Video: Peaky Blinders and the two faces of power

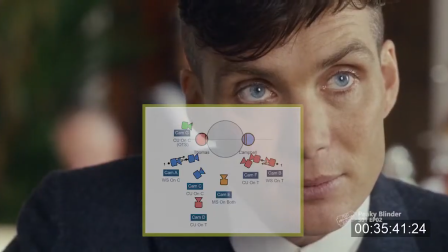267s
Notice the green one just crossed the axis. It implies how the power is being reversed.
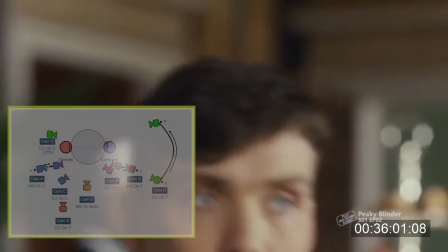274s
See here, after Thomas came back, there's another one.
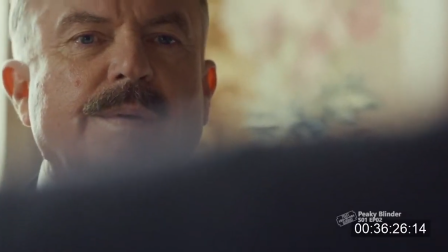281s
Let's see how the director is showing Chief now is in low confidence.
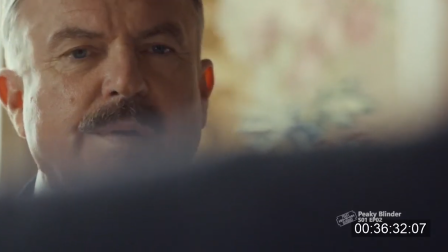286s
The Chief's face is covered by the shoulder of Thomas, and his face is gradually fading away.
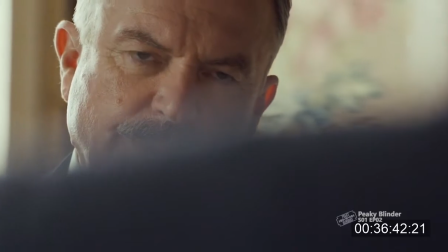294s
First, we could still see the whole face, but now there are only the eyes,
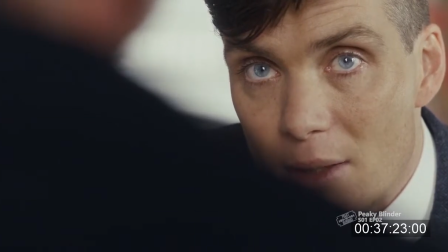301s
suggesting that the Chief Campbell is on the losing side of the agreement.
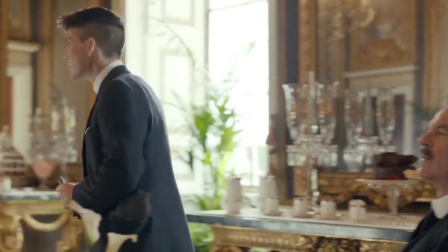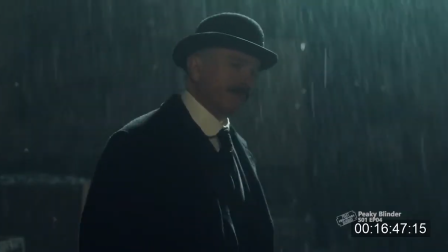313s
There's another important scene between Thomas and Campbell in the 4th episode. There are similar camera movements to display the power relations.
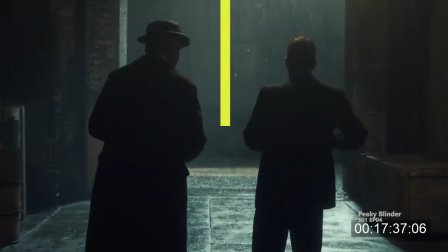322s
The show collocates them in the equal half of the shot, as it did in the previous meeting.
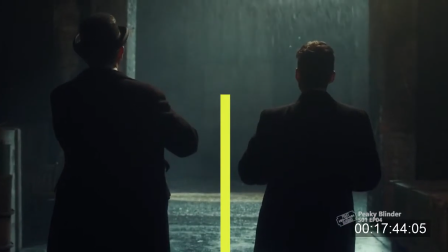330s I'll get information. Protection.
Suddenly, Thomas walks out of the frame,
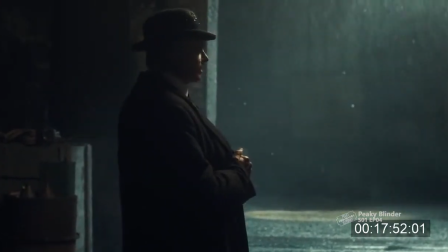338s
leaving Campbell alone on the screen, taking the center spot of the action.
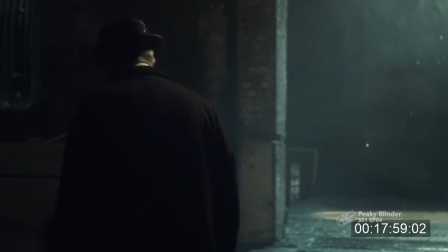346s
The camera focuses on Campbell, following his movements.
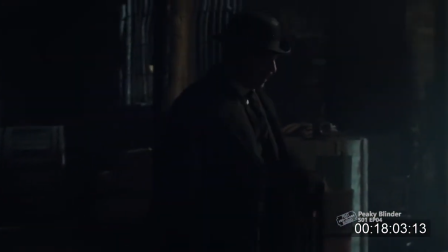350s I'm afraid that Mr. Churchill has become an impatient.
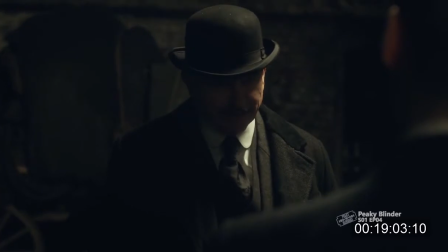354s
From this over-the-shoulder shot, the camera has been set up at a low angle, making him look dominant over Thomas.
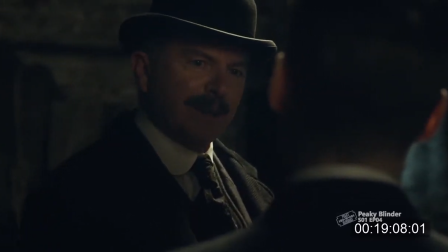361s With mallets and spades.
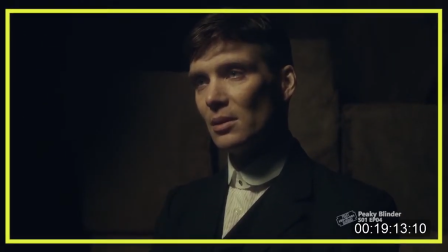365s
Right after, we have a slight zoom in on Thomas, symbolizing the tension is growing between them.
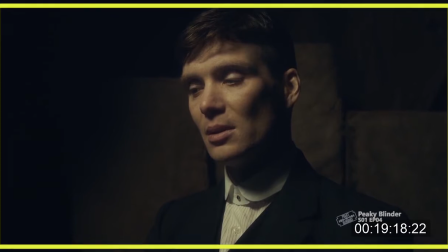372s The only one to be spared.
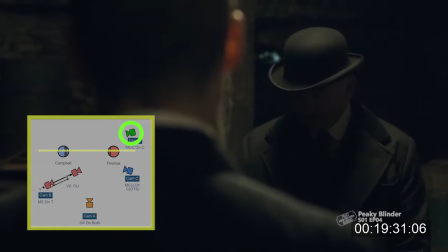375s
And the director did another cross-the-axis shot, pointing out the power balance has changed.
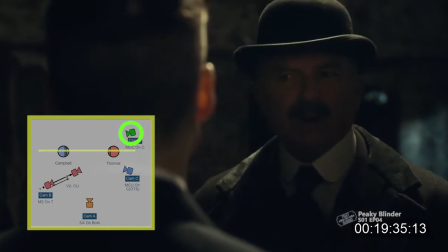382s For boys like him.
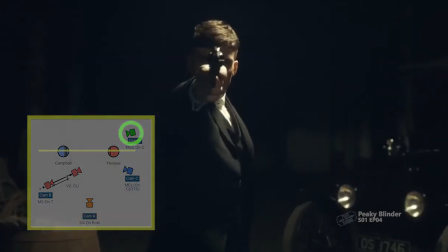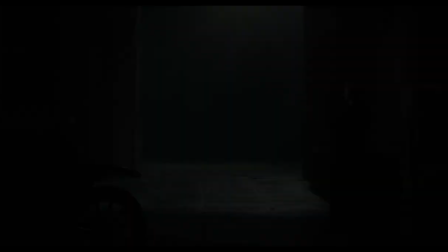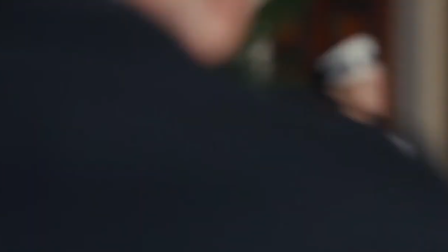393s
The use of lighting. The movement of the camera and the light composition can also express the character's mental activity.
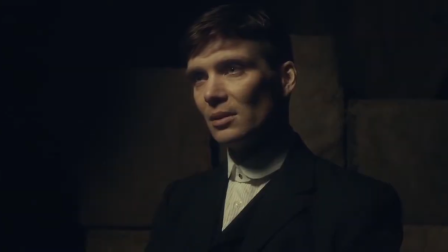402s
While the show is revealing Campbell taking the lead in this competition of power, light also plays an important role in the conflicts.
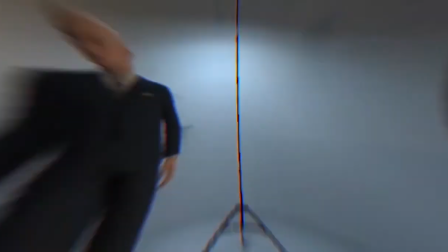411s
In this scene, there are two main light sources set up.
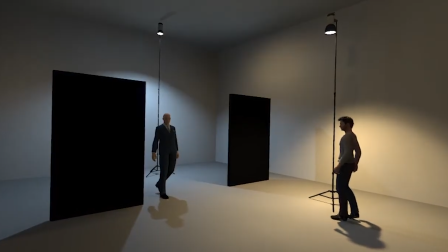418s
One is outdoor, a blue soft light to simulate the moonlight, and the other is an orange hard light to fill the character in the room. Both are top light, which create a skull-like light structure on the character's face, intensifying the atmosphere of danger and mystery.
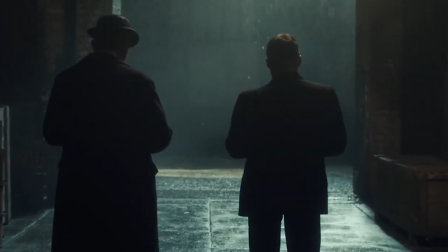435s
This scene is based on the equal agreement in the beginning of the conversation. The two characters negotiate a deal.
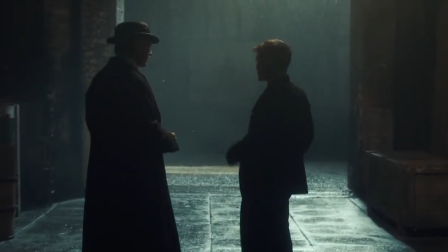442s You have my word.
The director uses the silhouette effect.
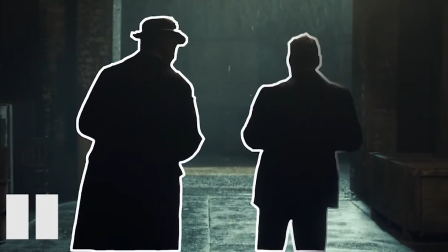446s
Their brightness is basically the same, and this generates harmony between them.
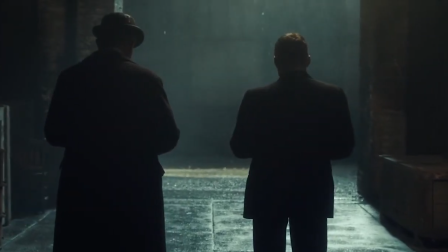451s
At the same time, they are all in the shadows and shows the dark nature and illegality of the deal.
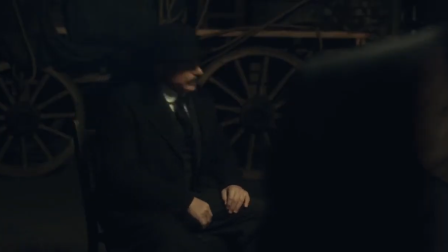458s
After the deal is concluded, Campbell threatens Tommy, and the light changes.
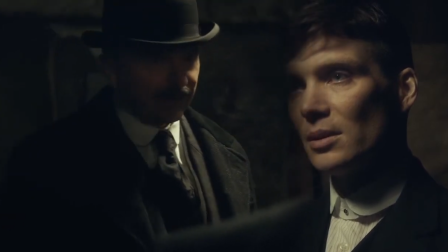464s
Here, the distribution of the light on the two characters in the scene is significant.
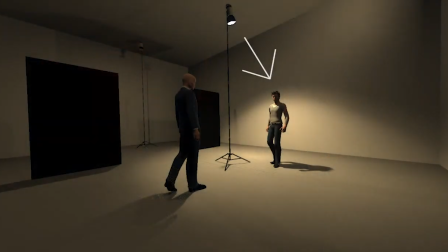469s
First, the top light is always close to Tommy, and Campbell is always in the dark.
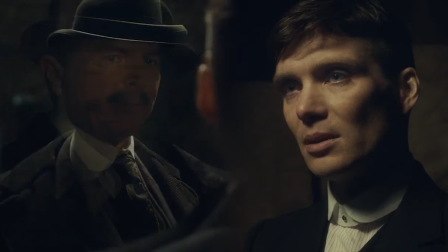475s
Secondly, the head of Campbell always blocks the light, so that the face of Campbell is always in the dark.
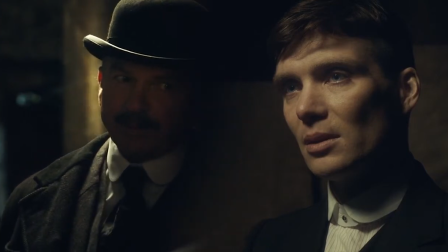481s
The situation this time is not conducive to Tommy, because his actions are exposed to light.
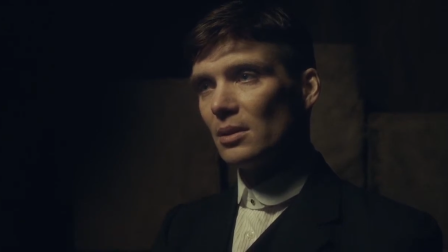489s
It suggests to the audience a sense of oppression, and at the same time, the evil side of Campbell is being revealed.
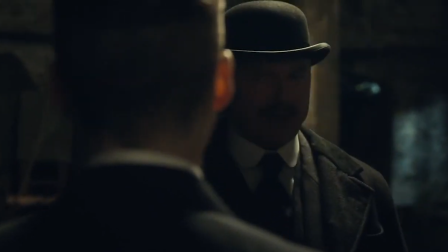499s Where men have the most appetite for boys like him.
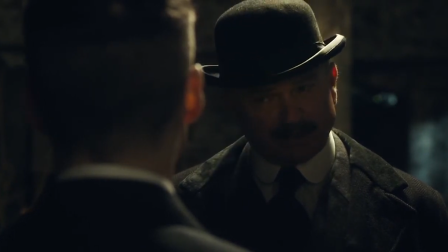504s Oh, that would be a dark day indeed, Mr. Shelby. If my dismissal comes before your decision.
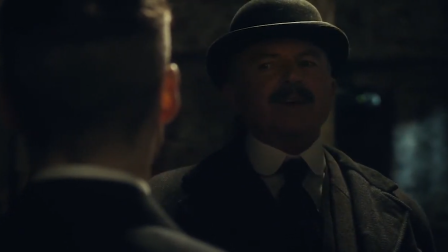514s You understand?
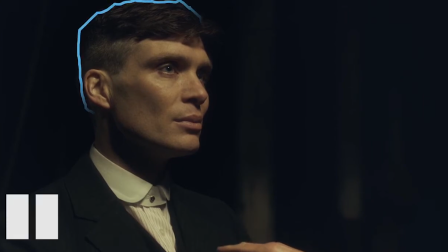515s
Tommy is surrounded by darkness, which also implies the tension and pressure given from Campbell.
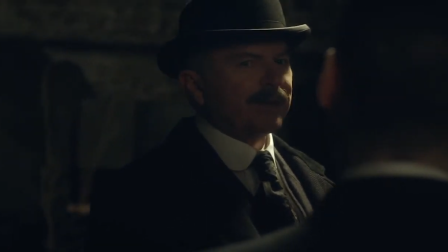525s
The show takes full advantages of night environment and carefully arranges the light for the more effective narration.
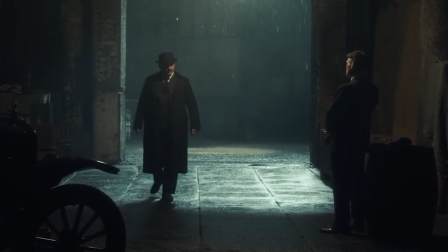533s
The lighting, thus, conveys the characters' inner activities and emotional changes,
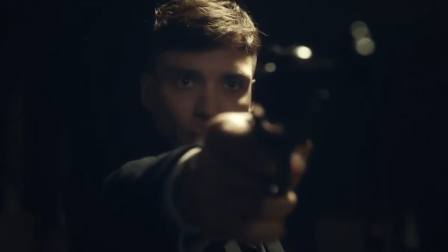538s
making the scene more impactful and further deepening the competition between Thomas and Campbell.
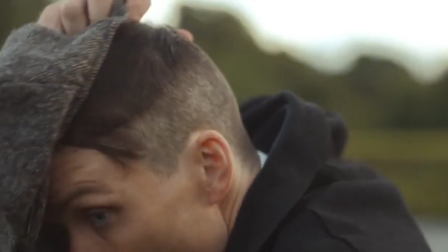547s
This video essay demonstrates, therefore, how the show's been added and the lighting are being used to give a shape of this diegetic world,
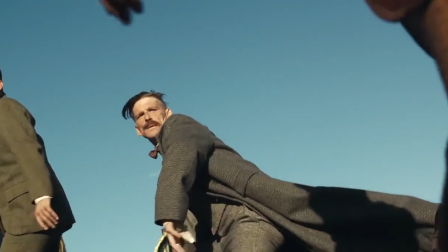556s
thus helping the viewer to understand the different elements of the narrative in an extremely effective way.